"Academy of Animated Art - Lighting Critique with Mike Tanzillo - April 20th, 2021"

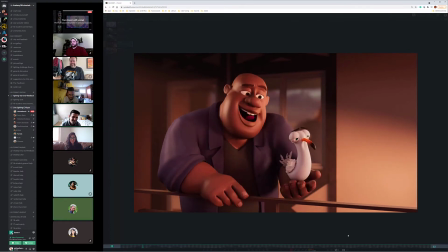507s
You there? Yeah, feeling good. I totally forgot about the tongue, so that's an easy fix that I can do.
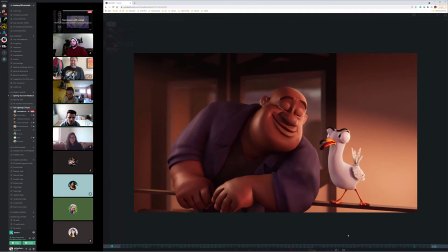514s
Yeah, just it's one of those, unless you're on one of those frames, you won't see it. Yeah. This looks great. It's looking great. All right, clapping time. Good job, Forrest. All right, yay! All right. Thanks. It works so much better with people on camera. It makes me so happy. Okay, Kevin.
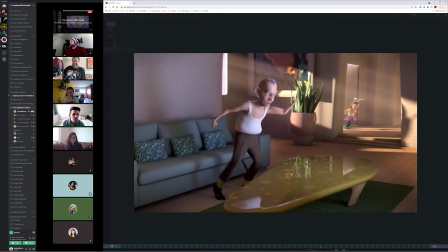531s
Let's see. Oh, Kevin's not here, but we'll go through this one real quick. All right.
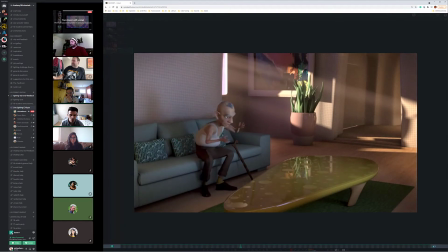540s
So something funny about this that like I was catching more reflection on this. Actually, let's go back to Aaron's just to see.
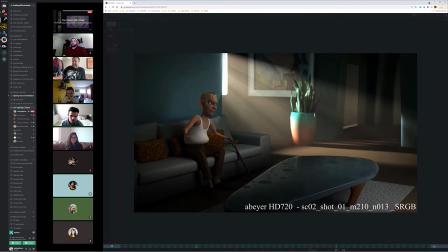546s
I guess it's just darker in that area.
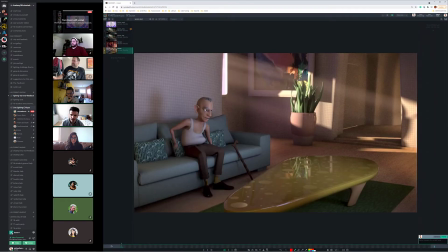548s
Yeah, it might be a good idea to kind of do that to kind of tone down some of the area here in the foreground a little bit more.
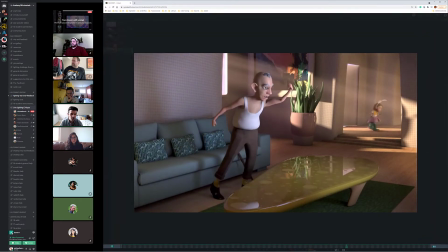556s
Not so much because of the reflection specifically, but just to kind of help balance that out and create a little bit more vignetting.
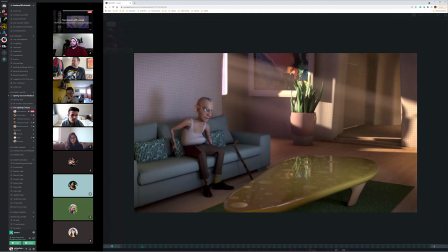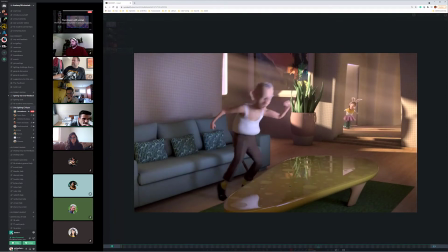576s
So I'm just looking at the little girl back there. Yeah, I think she's looking good. I liked the transition of her lighting from the door into the front one.
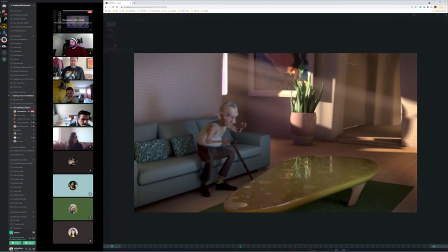586s
It kind of it happened smoothly.
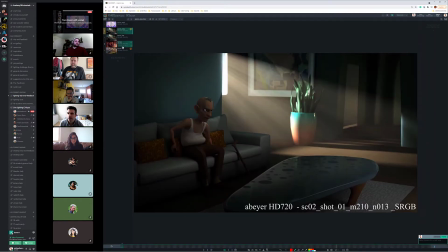589s
The one thing that's interesting about this is, yeah, maybe do something to kind of distinguish the door color from the wall color.
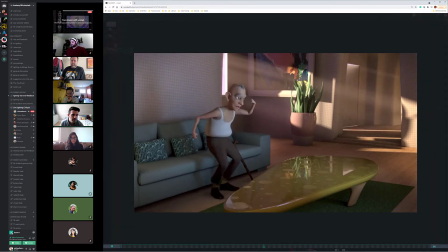598s
They feel very, very similar right here. and it just kind of, yeah, I think maybe just darkening the door would be good.
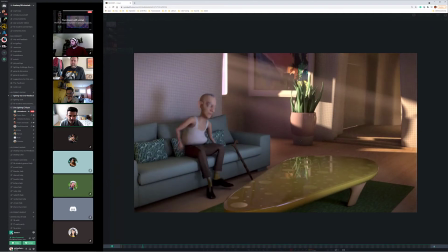603s
I think that
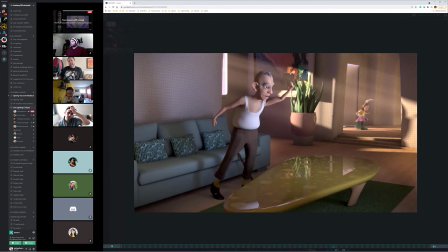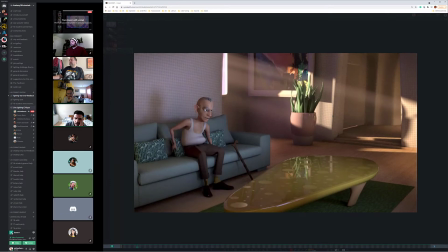609s
looking at the light that's coming from the television onto the grandpa here, I would kind of, there's a couple of things that make him look green. Like it really, the colors change pretty, like it's, let's just look at the last frame here because I think it's there.
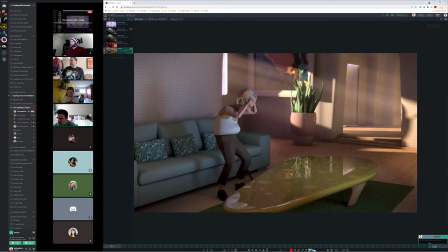623s
So like when the green hits him, it like really washes him out. I would keep those colors more, maybe a warm palette. I think there was like a bluish purpley tone in there too that looked pretty good. Like something like this looks nice. But like when we're seeing these green values, it really just like, we really just wash away his warmth in his skin.
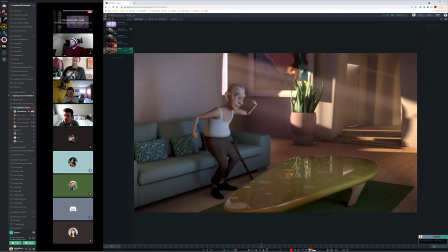643s
So I would pull that back. If you want to vary it up, I would do it from the like this color to maybe something just a little bit more neutral, like white. And that would be about it. What else are you guys thinking?
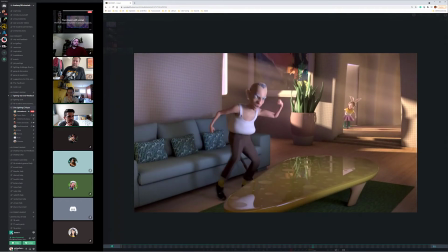656s
Anybody seen anything else?
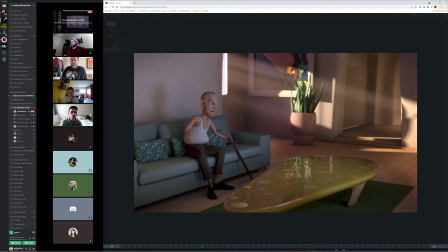662s
Yeah, I think that's about it. But this one's coming together really well as well. All right, good job with the videos, guys.
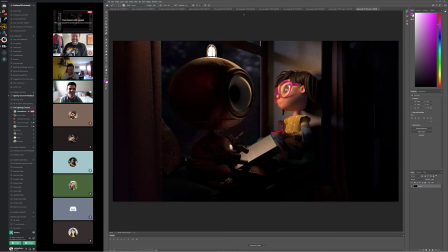668s
That was a strong showing right out of the gate. Okay, let's go back to forward today. It's Ruby. We'll start with you. We've got yours loaded up here. I think that it was a good call to darken some of this area back here because this is
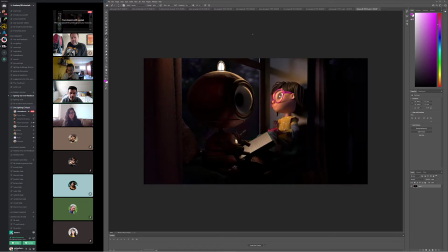687s
compositionally, this is really starting to play together really well. I think that like our eye is definitely focused in this region here, which is what we were going for. I think we've got like, I think the structure is there. We've got the reflection of her in the window, which is good.
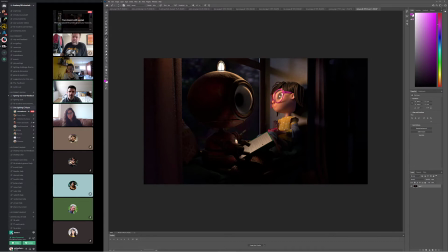704s
Now we're down to like some detail stuff. And I think some of the things that we can do would be desaturating her glasses. And this is kind of a general note, I think, from her design more than anything that you guys are doing with the lighting, because I've seen this on multiple shots. The magenta of her glasses and also a little bit her coffee, tea, hot chocolate cup it's pretty strong.
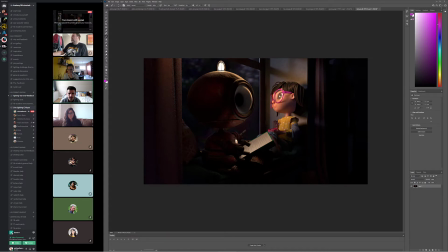723s
I would just desaturate those a little bit. Yeah, this is looking good. And then the other thing I would do is take a pass at kind of adding some diffusion softening stuff.
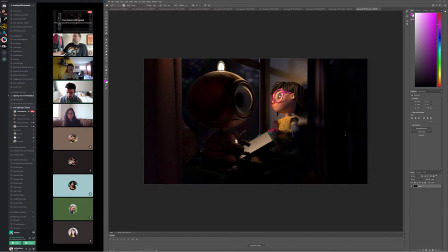737s
I know my cheap trick always in Photoshop to do, and I have some demos on adding diffusion. If you haven't gotten to those yet, let me know and I can send you the links to those. But basically the idea, what's that? Oh, yes, thanks. Yeah, great. Right.
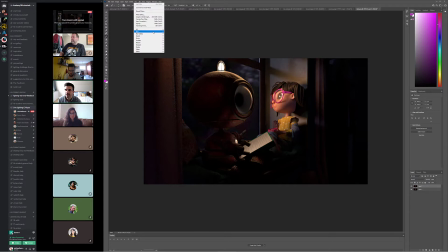755s
So basically it would just be a matter of taking this, adding a little bit of blur to it. And again, are you using Nuke to composite this or no, or Photoshop or anything? Yes. Photoshop. Okay. Photoshop. So it would basically be what I'm doing here. So you can just go back and rewatch it.
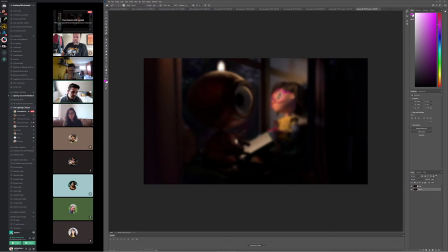773s
So all I did was I took the layer, I copied it, and then I did a Gaussian blur of like, depending on the size of the image, this one's like half resolution. So it's like 960 by 540. So I did like a 5 pixel blur. Usually it would be somewhere in like the 8 to 10 range, depending.
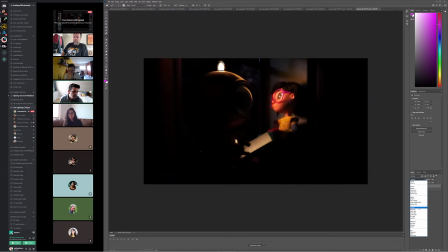791s
And then you take this and you screen it back over top of itself.
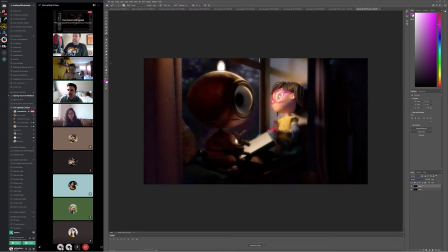796s
You can also add it, and then what ends up happening is you just kind of get this softening of the light. This is very strong. So what you do is you just take down, I just take down the opacity on it a little bit.
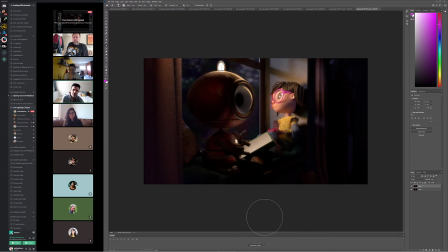809s
And then the other thing that I do is I grab the eraser, because generally speaking, you want this isolated to just the brighter areas of the image. So I just kind of erase it from around the edge, because you don't want to create any more brightness in there.
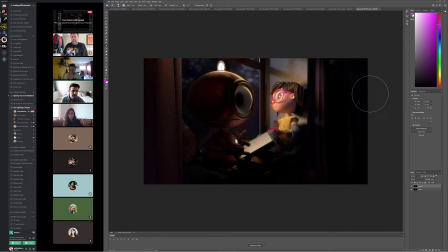826s
And then what ends up happening is we just have a little bit of like a little bit of a softening of the light on the characters, and just like a little bit of a glow that really, really helps on scenes like this. So I think that taking a pass at that would be good.
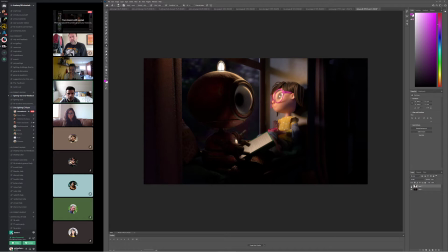841s
And then and reducing the saturation on the glasses and mug. I'm looking at, you've got some really nice specularity in the body of the robot. Yes.
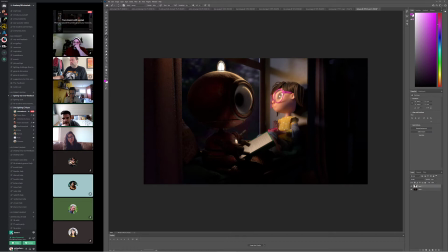858s
And I'm looking at the eye, and I'm wondering if we can't make it feel a little more glass-like on the outside by adding some reflections to that on this outside of this, just like a little bit out here.
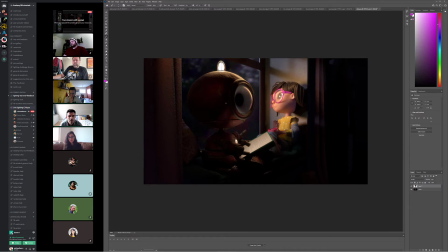Yeah, but I think that's pretty much it. I'll open it up to anybody, any other notes. Do you guys have anything that you're seeing?
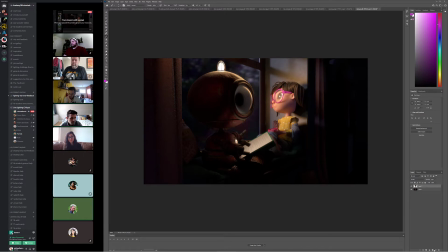888s
I wonder, have you experimented with giving the robot like a light, like has like an eye or something on the inside? Like like the inside here to be glowing. We Or not even just like I know some of the others are like the full bulb is glowing,
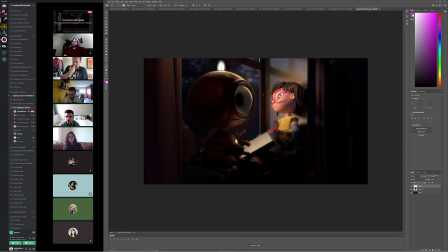908s
but like something that just like gives it like a life. you know what? We tried it as like it originally was like the whole thing was glowing, right, Ruby? Yeah, I had like a light in there, and then the whole thing kind of lit up like glowing.
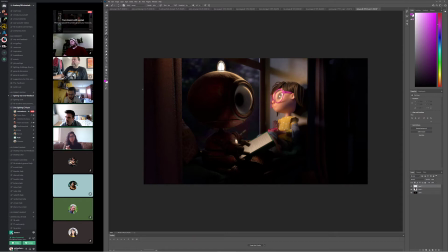923s
Yeah. But there was like a ball, like a sphere with like a little bit more saturation than the rest of the glass. But it might be worth it to try like a smaller bulb in here, like just like a real little one.
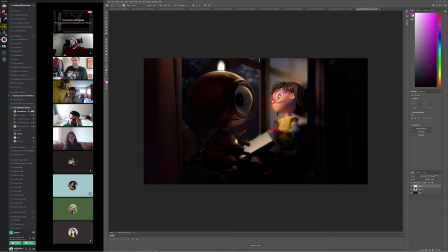939s
Is that what you were thinking, Forrest? Yeah, I mean, I think it's great, and like we're being pulled to the girl sitting, but just as watching us, I was thinking it might be cool if there was just like a little bit more life in the robot eye.
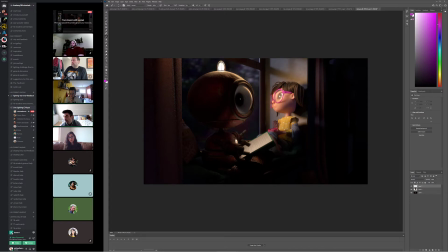955s
That's a good. That's not a bad idea too. Like I mean, give it a try, Ruby, and like if it doesn't work, it doesn't work. And then I think the other idea that somebody had was taking the head and rotating it down a little bit, if you can, just so it looks like he's looking at the book. Okay.
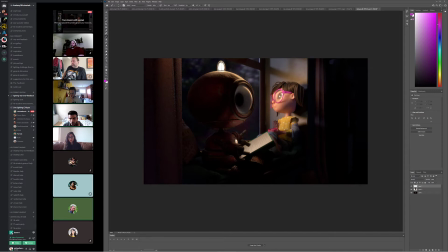973s
And that might You could even like if the light is adjusted down, you could avoid because I was playing with the character and yes, if you're not like an expert in modeling, it was tough for me to tilt his head down.
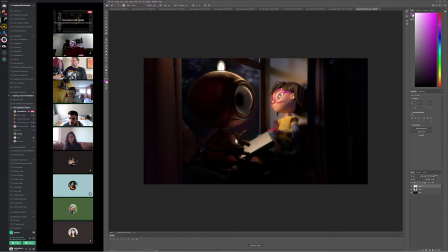989s
But like if the eye light that you have in the inside of the glass is like down a little bit lower, it could look like his eyes are like like looking his gaze is down. Yeah.